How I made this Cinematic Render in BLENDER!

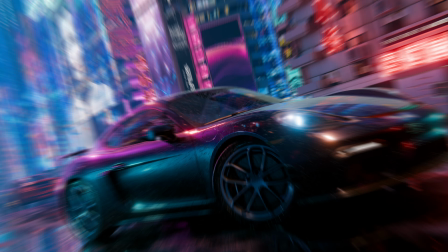(0:00)
How to make such vibrant neon artwork using only Blender.
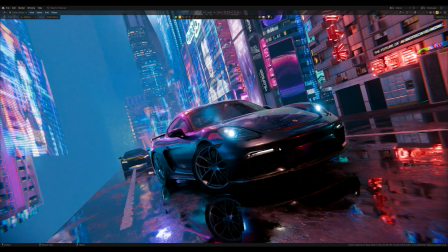(0:04)
Now I will show you in details how I did such neon light showcases,
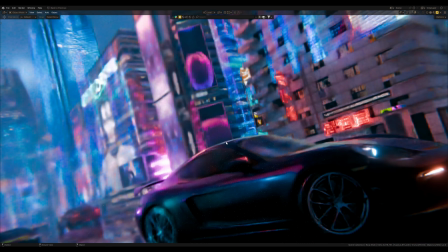(0:09)
holograms and all this only in Blender, including the vibrant color gradient using Compositing.
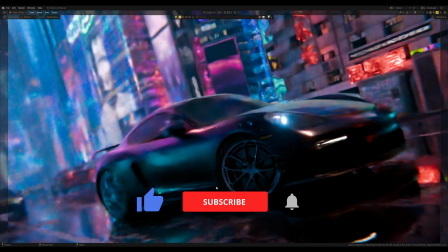(0:15)
But before we start, hit the like to this video and subscribe, it's good for promoting video on YouTube.
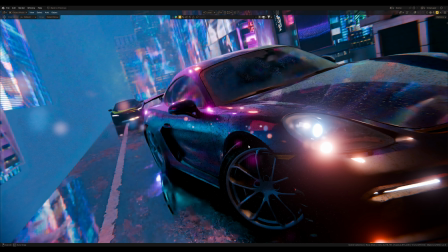(0:22)
I appreciate your support so much, and now let's create this neon atmosphere in Blender.
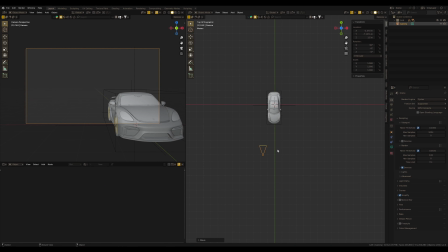(0:30)
I have this Porsche 911 3D model, and first let's set up the camera to get an epic angle view.
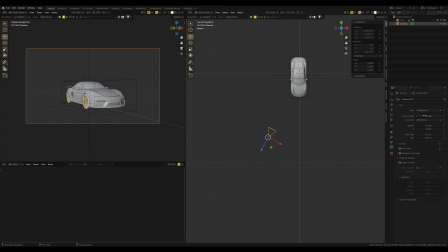(0:39)
The focal length significantly influences the framing of the image. Depending on the desired angle, a lower focal length can be used for capturing a wide area, while a focal length of 100 mm can be used to compress the space.
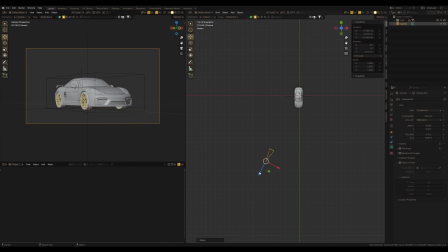(0:57)
These adjustments will make the model appearance flatter, but it will also allow us to see more of the scarce details. Focal length affects how you want to show the main object in the scene. When working with the camera, you need not only to move the camera itself,
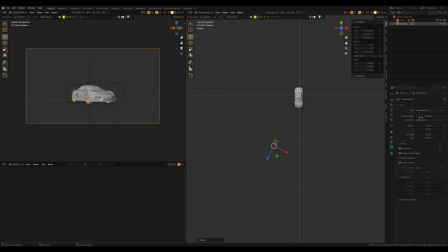(1:15)
but also do not forget about basic settings such focal length and f-stop. I will use the orange value. I really like the 35mm focal length for the same project like this one. Something like that.
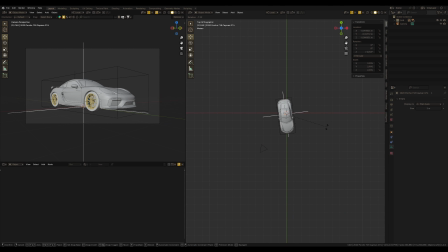(1:34)
I think it's cool to slightly turn the car around as if it's sport car coming to stop. Also, to make a dynamic frame, we can rotate the camera on the local z-axis,
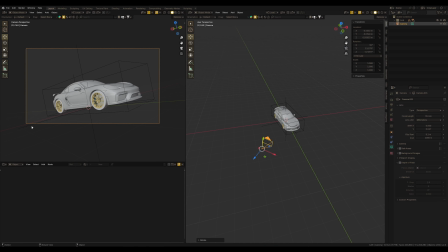(1:49)
so that it emphasizes diagonal of the frame and composition.
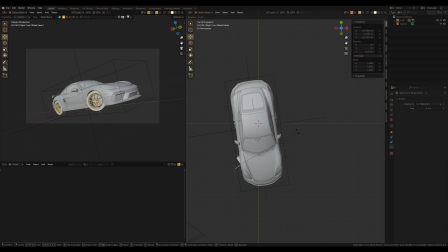(1:54)
And I'm going to rotate these wheels.
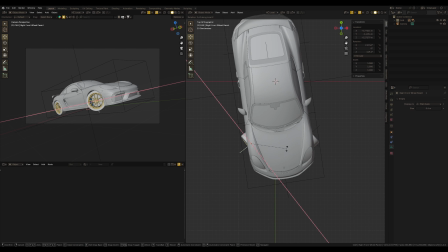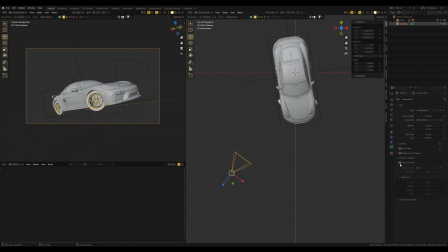(2:06)
I'm also using depth of field to blur the background behind the car, as I mentioned about f-stop. The minimum value will completely blur all objects in the scene, but to control where I need to make the focus on the frame, I will add a new empty sphere.
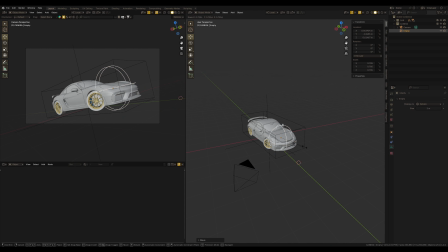(2:24)
This is going to be my focus object. If you don't want to find the focus by changing the distance in the camera settings,
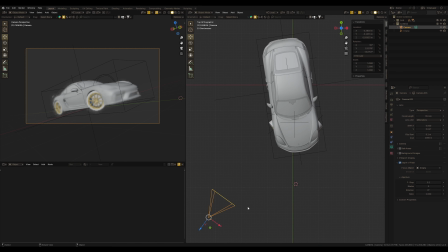(2:34)
just select this empty as a focus object in the camera. Now we can just move this object around the scene and the camera will focus in the same place.
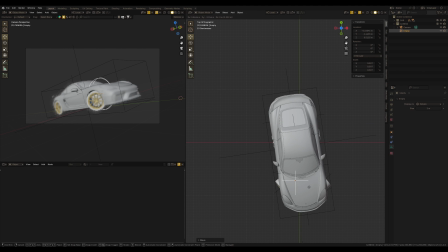(2:46)
That is more convenient, you know. For instance, if I want to focus on the back wheel or maybe on the front one.
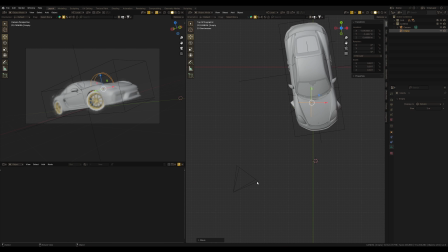(2:54)
So, I want to set focus somewhere here. It also will emphasize the composition. If it's more useful for you, you can use compositing guidelines in the camera settings to see these composition points and place the camera and focus of this camera according to these guidelines.
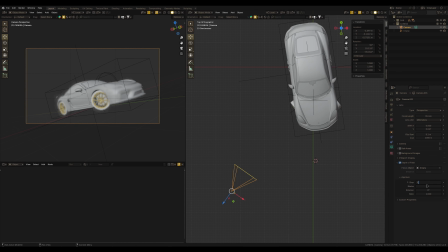(3:18)
So, okay, let's start with maybe
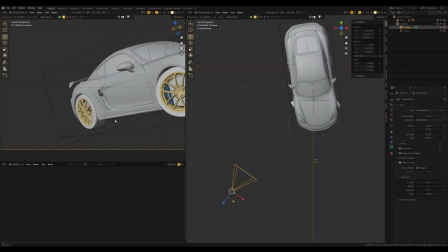(3:23)
2.8 and we will see how the background will be blurred. Maybe change this value.
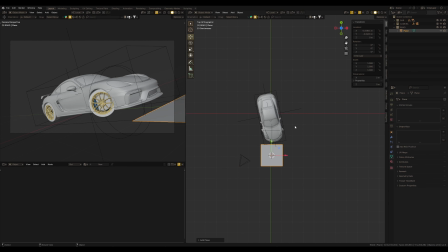(3:32)
I add a simple plane and it's going to be a road.
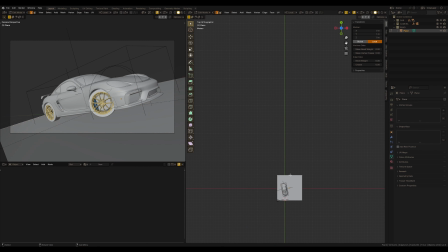(3:38)
Just move it far from the camera so it may look like a street, a long street.
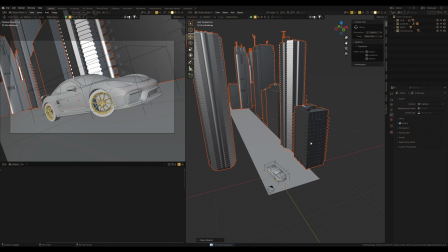(3:49)
And I have these buildings, as I remember, it's Hitbuster D. I don't remember exactly what was the collection,
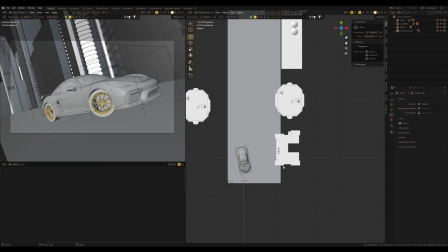(3:58)
some kind of Tokyo, I guess. But it doesn't matter.